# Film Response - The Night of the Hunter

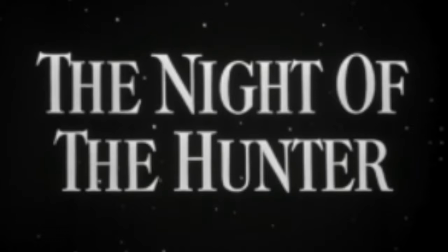[0:00]
The Night of the Hunter, directed by Charles Lawton, tells the story of a psychopathic creature's attempt to steal from a widowed mother and her two young children. Released in 1955, cinematographer Stanley Cortez relies greatly on familiar image and low-key lighting to convey theme and to enhance storytelling.
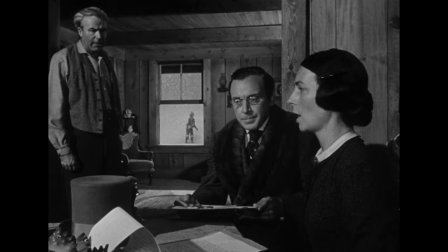[0:19]
Familiar image, defined by Barsam and Monaghan, is an image periodically repeated with or without variations to help stabilize the narrative.
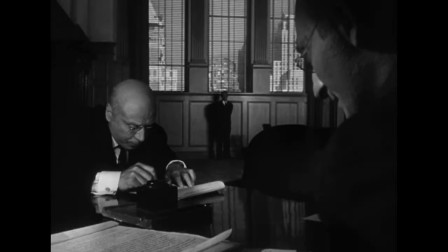[0:28]
Much like the deep focus of Charles Foster Kane in Citizen Kane, and the repeated speaker image in Bartholomew's song,
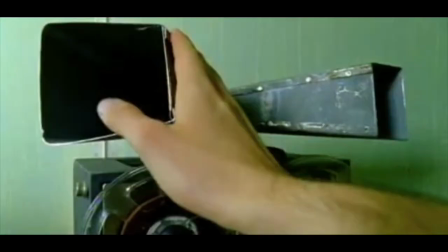[0:35]
Cortez and Lawton repeat numerous images throughout this film.
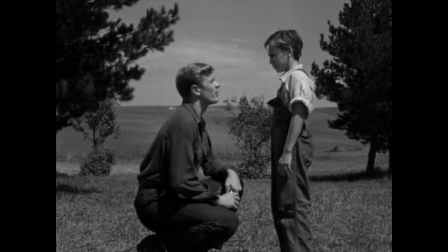[0:39]
One of the first examples of familiar image comes in the film when we see young John's dad be arrested.
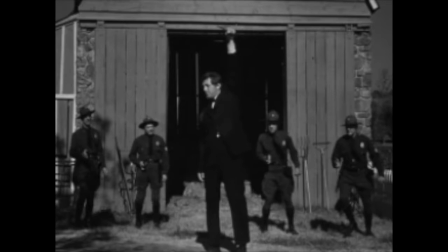[0:46]
He grips at his stomach as if he's in pain, and later on in the movie we see this exact same reaction from John when the psychopathic preacher, Harry, is arrested.
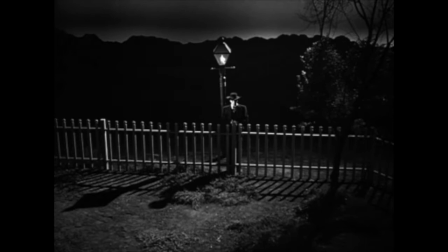[0:56]
Another familiar image that we often see is Harry lurking behind the fence of either the children's home or Miss Cooper's home.
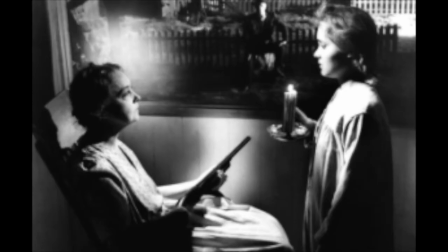[1:03]
We see this image quite often and always before Harry intends to do harm. This creepy image helps create the predator-like character that is the preacher Harry.
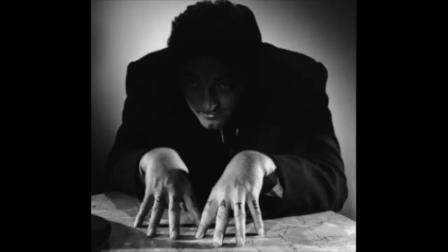[1:15]
Another important familiar image that we see throughout the film is the image of Harry's tattoo knuckles, love, and hate. These are shown quite often and always relate back to the theme of duality that is ever-present in this film.
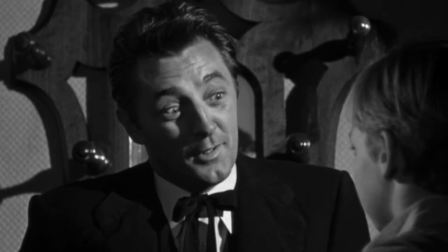[1:29]
Next, let's talk about lighting in The Night of the Hunter. Cortez and Lawton use low-key lighting frequently throughout the film.
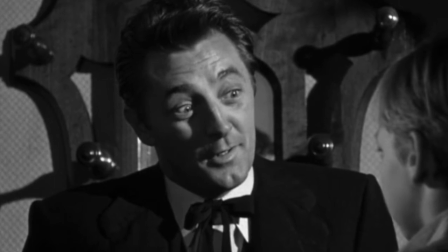[1:38]
Low-key lighting, defined by Barsam and Monaghan, is used by lowering the intensity of the key light and getting rid of the fill light altogether.
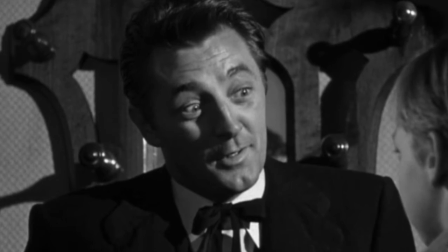[1:46]
This creates a shadow on the right side of the subject's face.
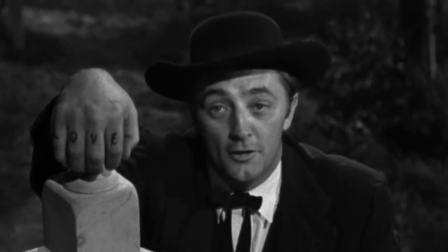[1:50]
low-key lighting used on Harry reinforces the idea of the duality presented to the audience with his knuckle tattoos this allows the preacher to be seen as
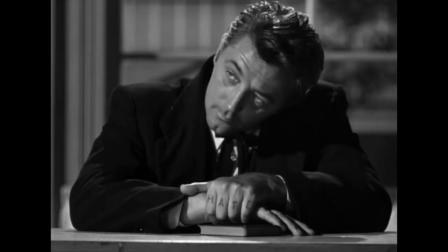[1:59]
half light and half dark or as half love and half hate like his hands representing
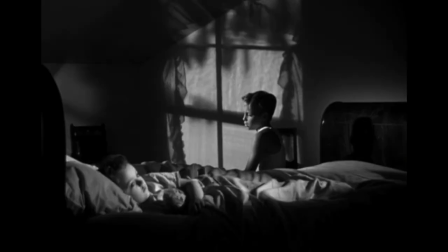[2:04]
the duality Harry is also represented quite frequently in a silhouette
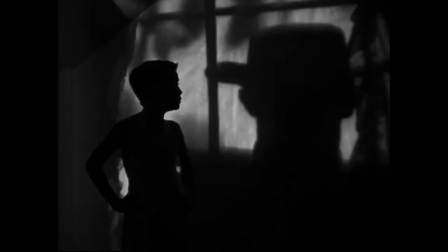[2:09]
form and quite often in a silhouette that is lurking over the children
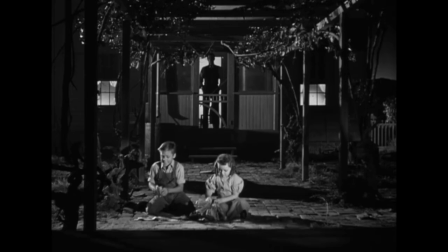[2:13]
this frightening representation helps create the evil character of Harry and allows his dark intentions to be known.
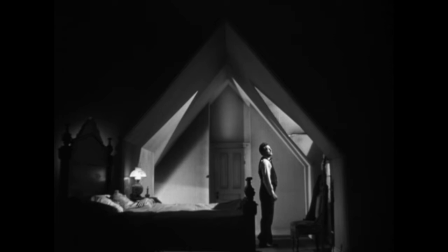[2:22]
Another lighting choice that is used most noticeably throughout the film is the creation of this triangle light,
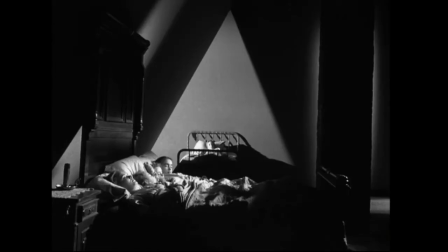[2:28]
most notably used when Harry kills Willa, and later when Willa is linked to the young girl that is infatuated with Harry.
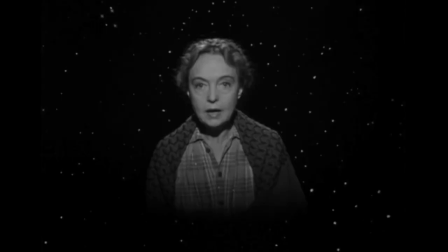[2:36]
Another character that is lighted in a distinguished way is Mrs. Cooper.
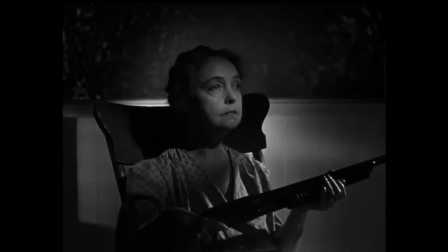[2:42]
From the beginning of the film, Rachel Cooper is lit up almost as an angel, and this serves true to the end when she proves to be the guardian angel for the children.
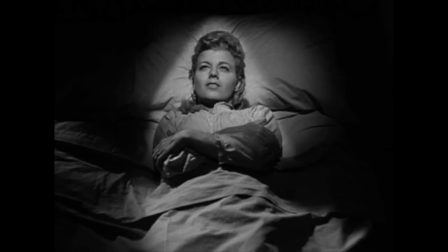[2:51]
This is also similar to the lighting placed on Willow right before she was murdered. She was lit up in an almost angelic way.
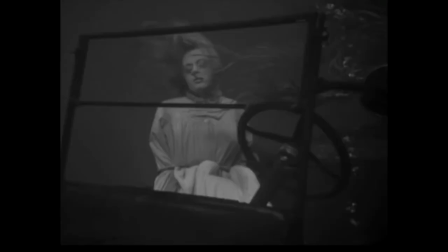[2:59]
In a review of The Night of the Hunter posted on charlotteviewpoint.org, the film is credited for its cinematography, which may be considered one of the cinema's greatest achievements in black and white, according to the article.
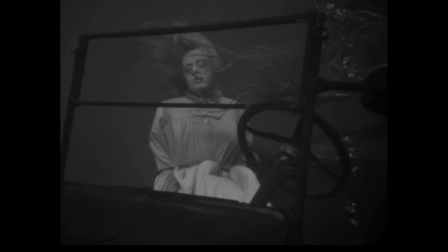[3:13]
The film is also praised for all of its incredible still images, most notably this one of Willa at the bottom of the river.
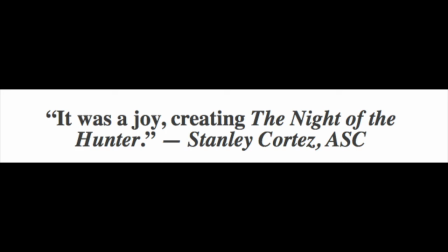[3:23]
Cinematographer Stanley Cortez reveals that it was a joy creating the night of the hunter, and many feel that this was his best work. Also that it is one of the greatest cinematic films of all time.